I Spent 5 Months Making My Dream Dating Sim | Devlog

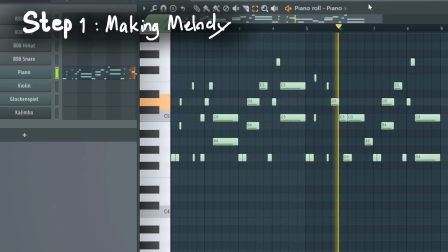1241s
I'm gonna repeat this 2 times. I guess this is the hook of my song.
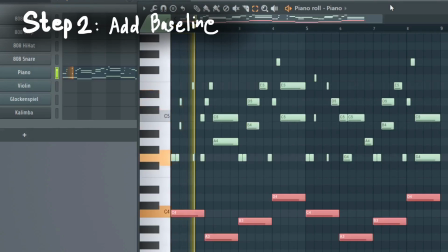1247s
Expanding from this, I'm gonna add a bass line to enhance the main melody. Then I guess I'm gonna bring the drum in.
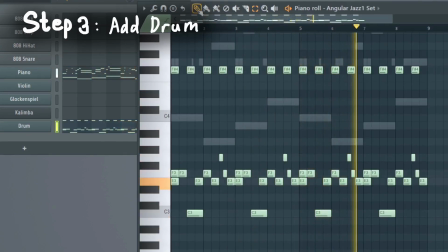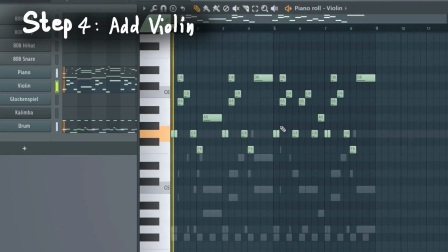1261s
I guess violin would add some soft, cozy, romantic energy.
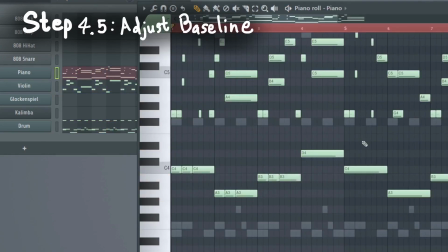1270s
I think we now have a fine tune, so I'm gonna add some dynamics to the bass line.
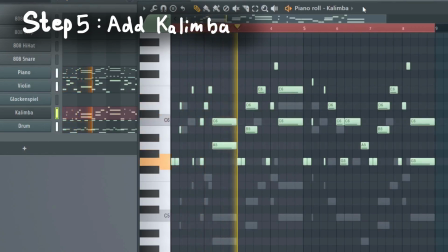1278s
I decided to have kalimba play the exact same melody as the piano to add the fun, the energy, the jumpiness.
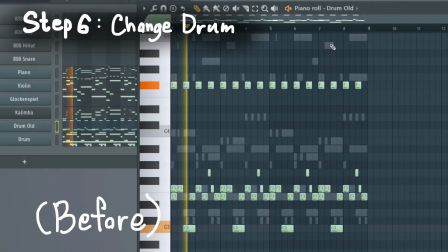1292s
I decided to change the drum. The old drum was kind of like too relaxing.
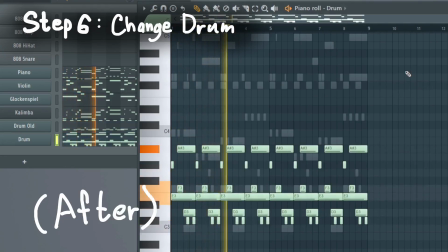1298s
This new one has better energy. My theme employs guitar, so I'm gonna put a little guitar tune in here.
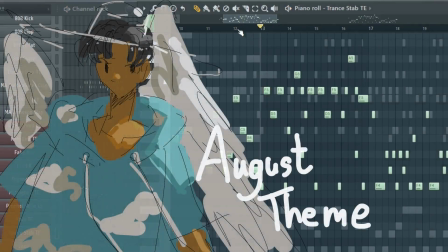1307s
August theme has this specific sound.
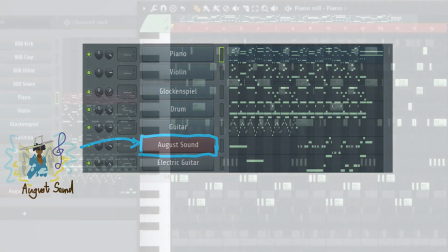1313s
So I'm gonna put this into the main theme, but it turned out to be too noisy and like horribly clashed with kalimba.
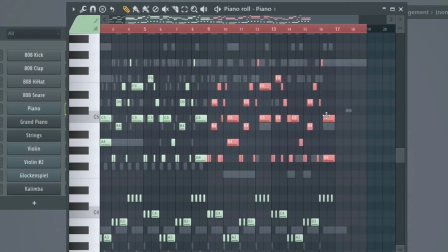1320s
So I duplicate the main melody and make it longer. The second part of the melody will have August sound.
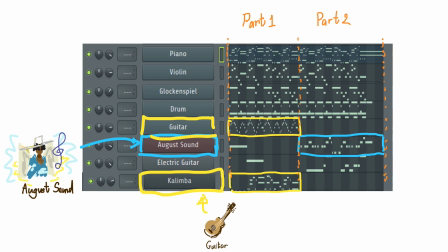1326s
The first part will have guitar and kalimba. Courtney theme has piano, which is the main instrument of this song.
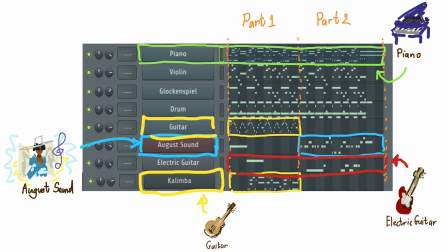1333s
Next, I'm gonna put electric guitar in because that's what Kid Themes has.
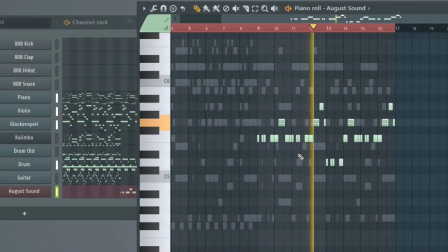1337s
I guess I want some sort of intro.
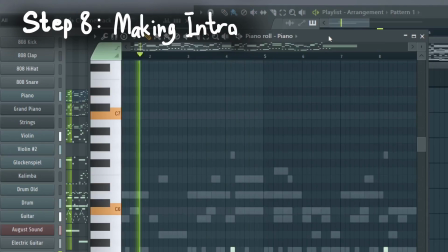1344s
So we have the song for the trailer.
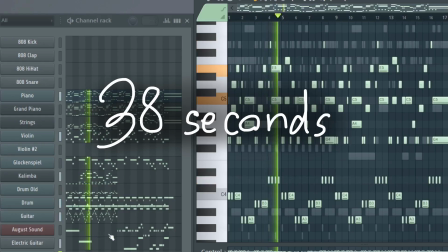1346s
We will expand this into a full song later, but now this song is 38 seconds long and I think that is a nice length for the trailer.
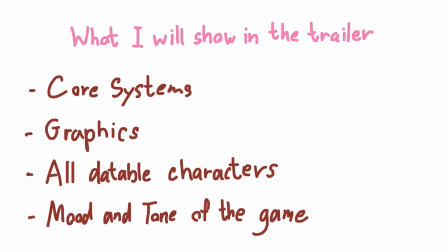1355s
Now go back to what I want to show in the trailer. I want all this plus a short animated intro to open the video.
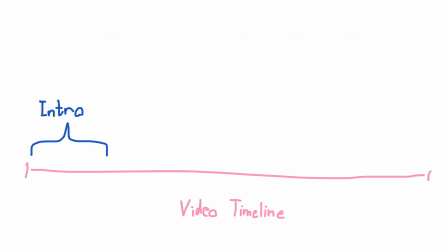1362s
So the intro will be here.
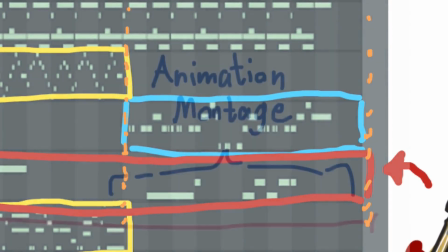1364s
I think it'd be great to pair this part of the song where I use August sound with a montage of all the animation in the first episode or prologue.
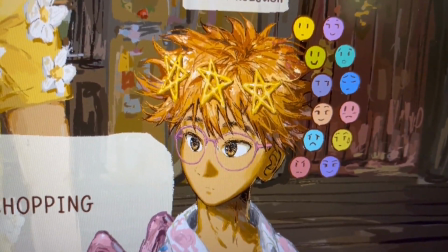1372s
The reaction system is the most important feature of my game, so I'm gonna show it here at the beginning of the hook.
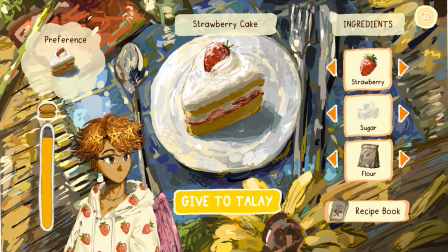1378s
Then after that, I'm gonna follow by the cooking system and the dress up system,
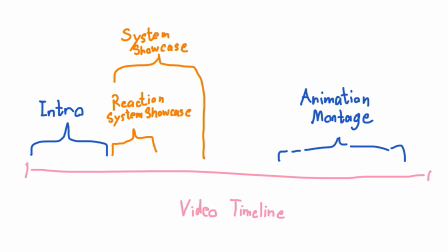1383s
then use the available space we still have to introduce the dateable characters.
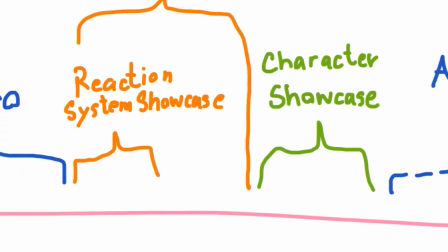1388s
Let's work on this section by section. First, we will start on the intro animation.
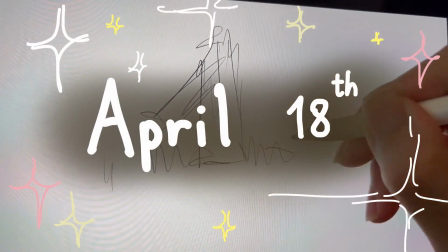1392s
Ideally, it should be about like 5 seconds long. Need to be impactful to give good first impression.
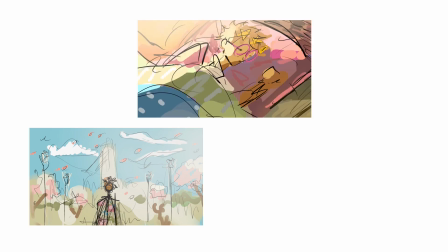1399s
These are my ideas. Tale going to school, Tale waking up in the morning, Tale posing with a rose, I think I'm gonna cut waking up.
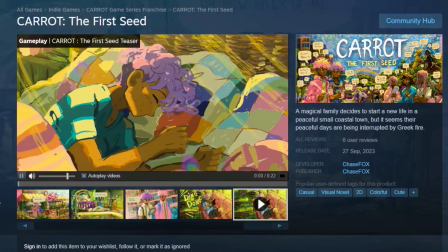1406s
Too boring. And I already did this with the trailer for my third game, Carrot the First Seed.
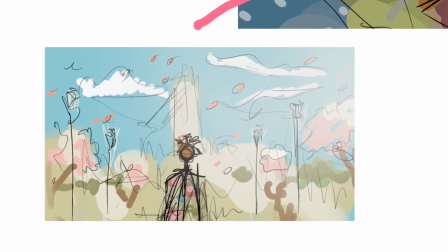1411s
Thale going to school is okay, but I'm afraid it will give an impression of a school life simulator rather than a dating simulator.
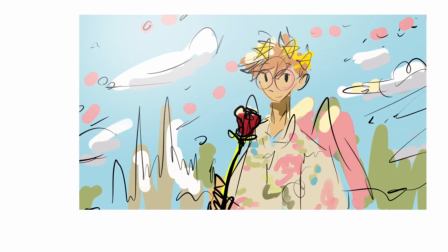1418s
Now, Thale posing with a rose seems to be the most suitable one here.
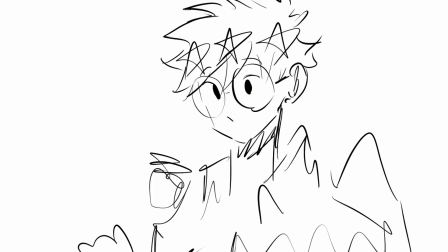1423s
I mean, it could be just easy animation like this, but I want to add spice by playing with perspective.
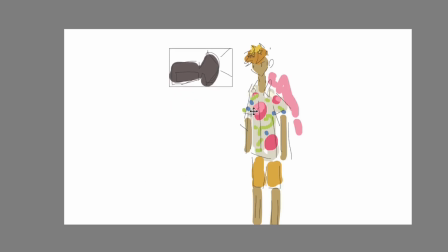1430s
I'm gonna start by putting camera here and move it up to see Thale face and his hand in the foreground.
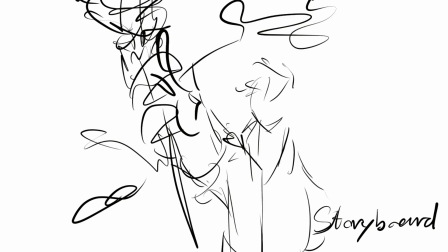1437s
Then I want the hand to grab a rose that presumably fell from the sky somehow.
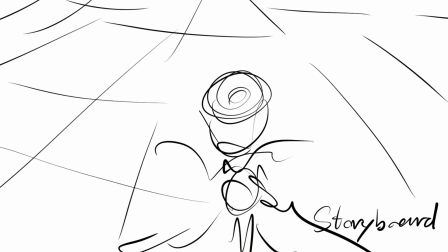1442s
And the next cut is him looking down at the rose in first person perspective to imply the perspective you are playing in this game.
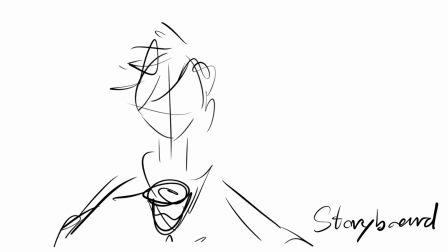1449s
Then cut again, and now we see Thale in the middle of the frame. Then he look up at the camera.
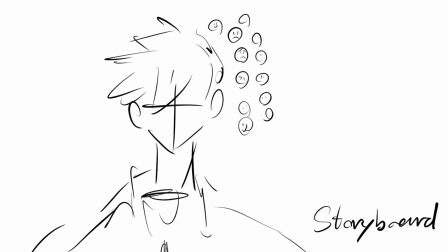1454s
Then the reaction buttons pop up next to his face. Then we're gonna cut to showcasing the reaction system.
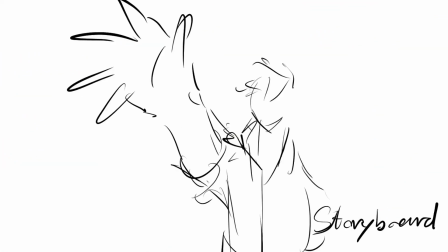1461s
I find my storyboard to be quite nice. First, the way the camera move in the first cut is I think it's impactful enough to grab people.
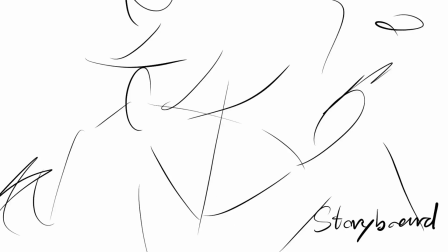1469s
And then the second cut will show the perspective you're gonna be playing in this game, the visual novel perspective.
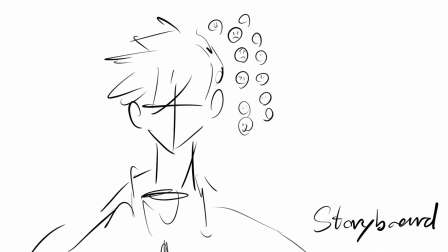1476s
And then the third cut will show the reaction system, the core mechanic of this game.
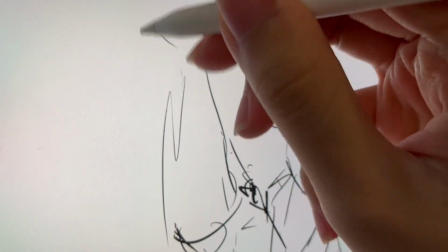1481s
Now this is just storyboard.